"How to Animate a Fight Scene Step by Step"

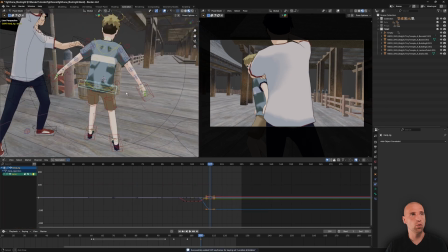But you can see everything is rough still. I'm not worried about the cleanliness. You see how I pull him screen left?
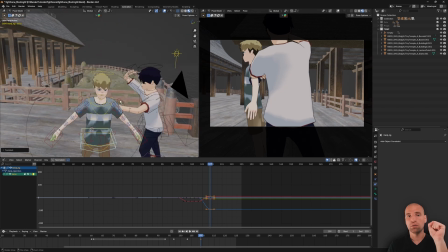I need to see that character. I want to, for clarity.
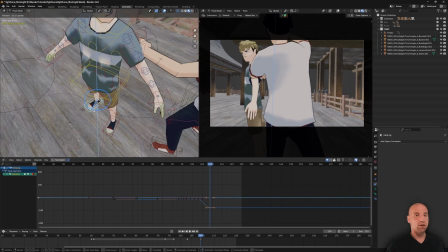And then what I thought was cool is he's going to avoid, almost like a master of fighting.
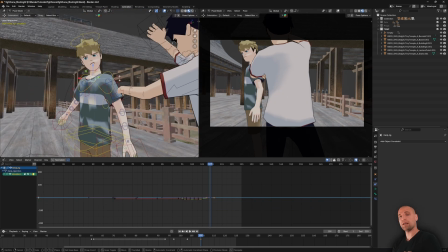He avoids the punch that just happened, but looks that way.
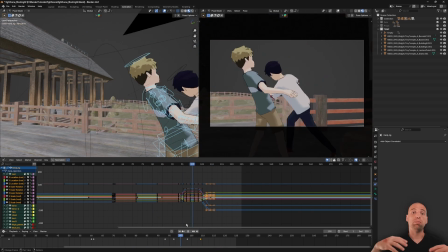So I thought that was cool. And so I'm blocking that idea in, and later on I refine it and push it. But I want to make sure it's communicating. That's the main thing.
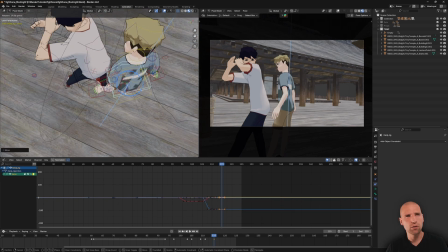I'm not too worried, but I do pay attention to the foot placements.
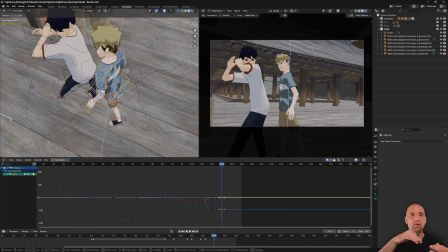Right now I can slide him a little bit, but you can see I do care about where it is, the foot contact, roughly making sense.
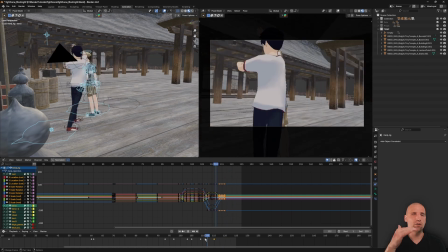I don't want to lose that and then have the feet underneath, even though I don't show it in this framing, feel swimmy.
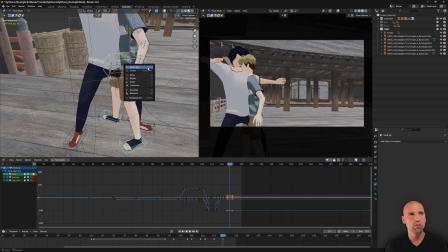So I do think about that, and I move it together.
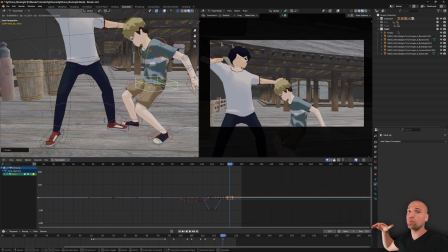And then here, that character in the white shirt's really getting ready for his final attack.
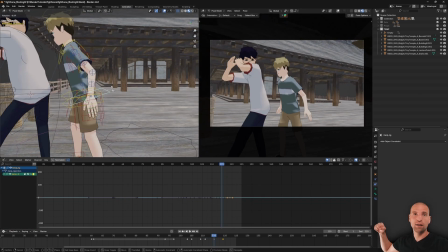Well, he thinks it's his final attack. And I'm getting that character in the blue shirt low.
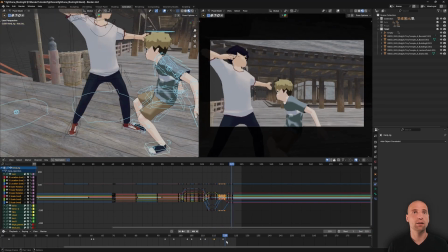Later on, I'll really pull him back for that final attack, or for the initial blow.
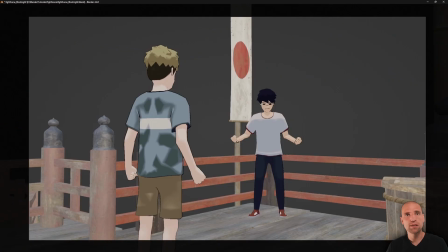Cool. So I'm testing it out, seeing if it's working.
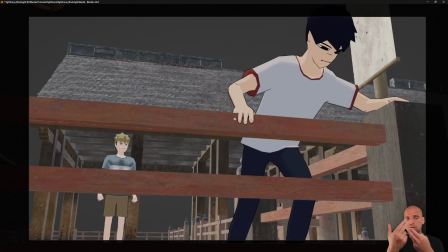And already the blocking with the two characters interacting in the camera orbit, the idea is working.
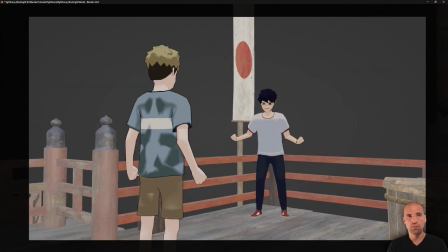So at this point, I'm seeing that it's working. And I know that I can continue.
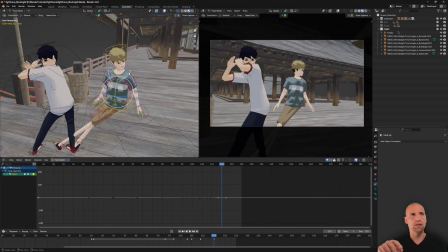And before I fully get in there, here's, I think, one of those ideas where I'm like, okay, well, maybe the character can actually turn this way instead of this way.
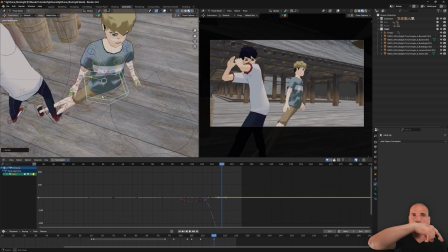And I rotated the character 360 degrees just there.
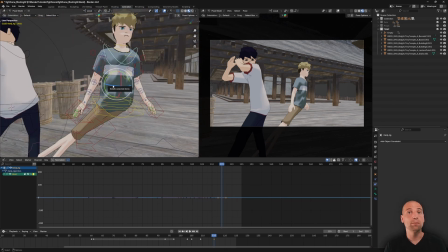And I'm testing that idea.
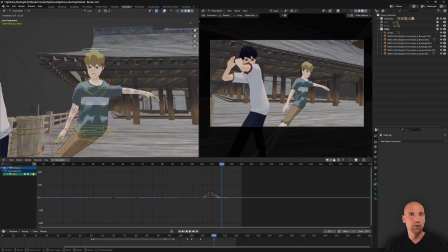So I'm getting ready for this really cool attack, and I want the audience to see it,
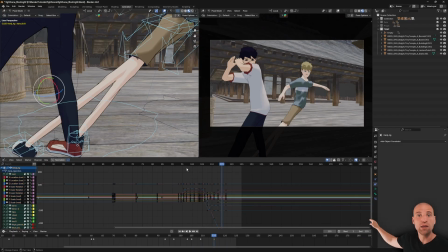and I want that pose of the hand to stay there at least 8 frames, let the audience see it,
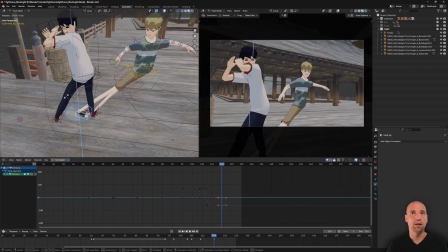and then he's gonna strike.
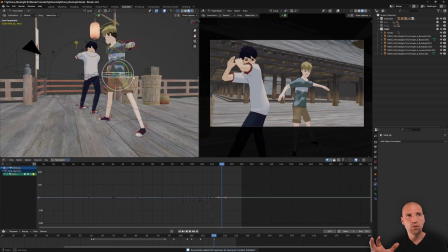So yeah, lots of little back and forths, but to me this, what shot is this one?
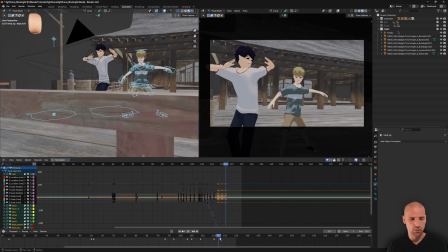This one's 1, 2, this is the third shot.
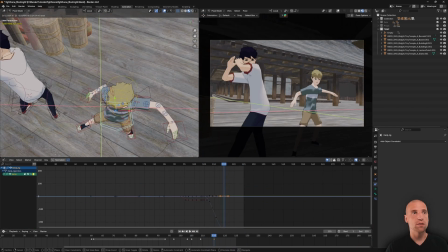To me, the third shot out of the 7 or 8 shots in this little fight scene, to me the third shot is the cooler shot.
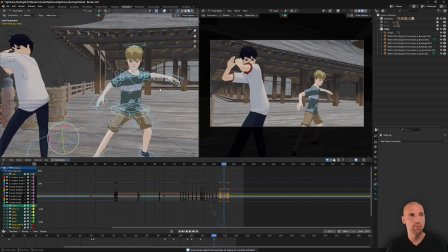And I'm spending a bit more time on that already.
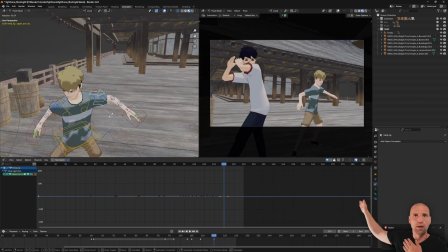So just seeing, does the arm look better up here, down here, posing those ideas out.
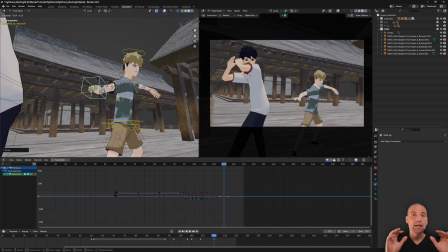And I'm trying to be still rough about it, but like I said, this idea I know is already a cool idea, and I want to
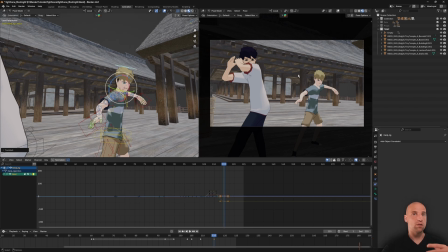already start putting some information to see what looks better.
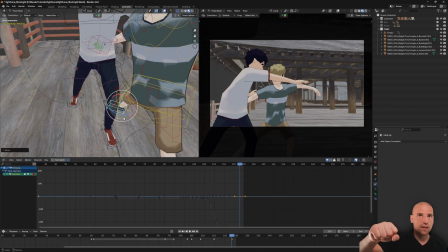Cool. So the character in the white shirt, you can see that punch. Later on, I'll exaggerate that move.
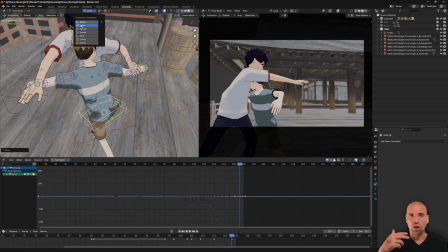But I'm just now working on this contact. So it's a lot of back and forth. This character's got to be in this pose.
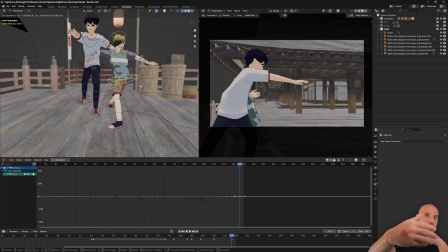That character meets him, continues the action. Then I got to go back to that point.
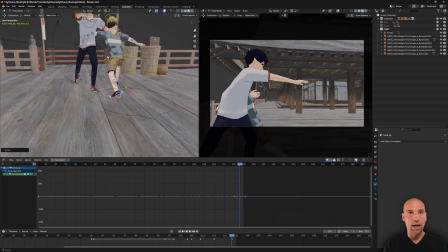Then have that other character react to that contact. So lots of back and forth.
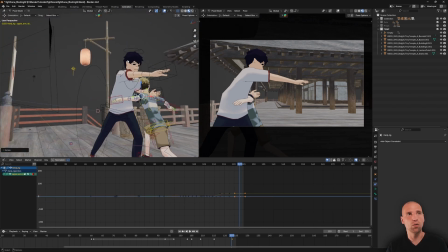And that's just how these fight scenes work.
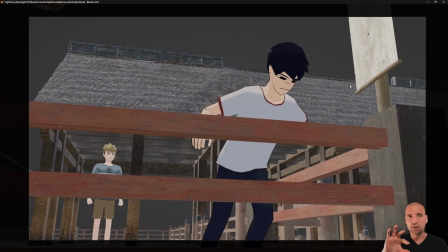So I'm describing that action, and like I said, in just a little bit, I'll continue that orbit,
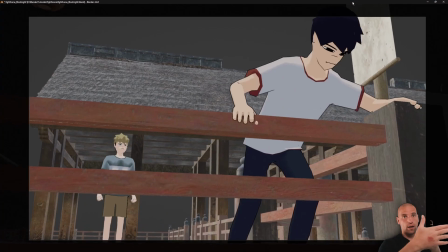and eventually the camera is going to face fully around for that final framing of this third shot.
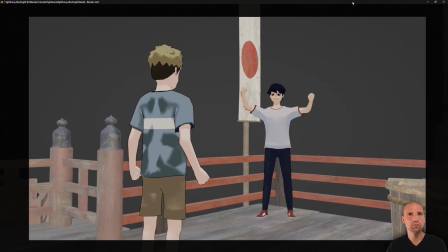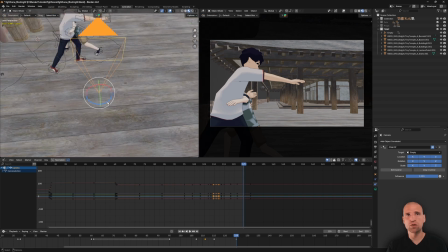Cool, so you can see here I'm selecting that camera. I've described the action enough that, well, I know the action is going to continue pushing screen left,
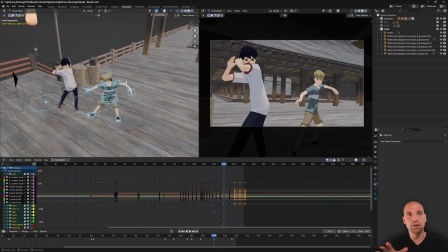so I'm going to need some more frame real estate. I'm going to need to turn that camera.
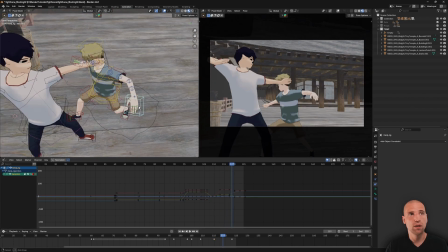But before I do, I'm exaggerating some of these poses. You can see I'm adding some drag as the body's moving in one direction.
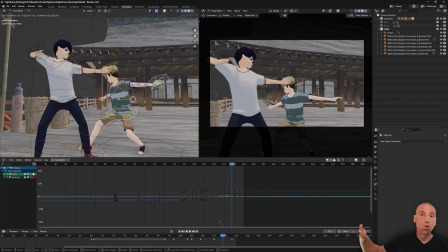I'm leaving the arm there and really showing you that this attack is coming.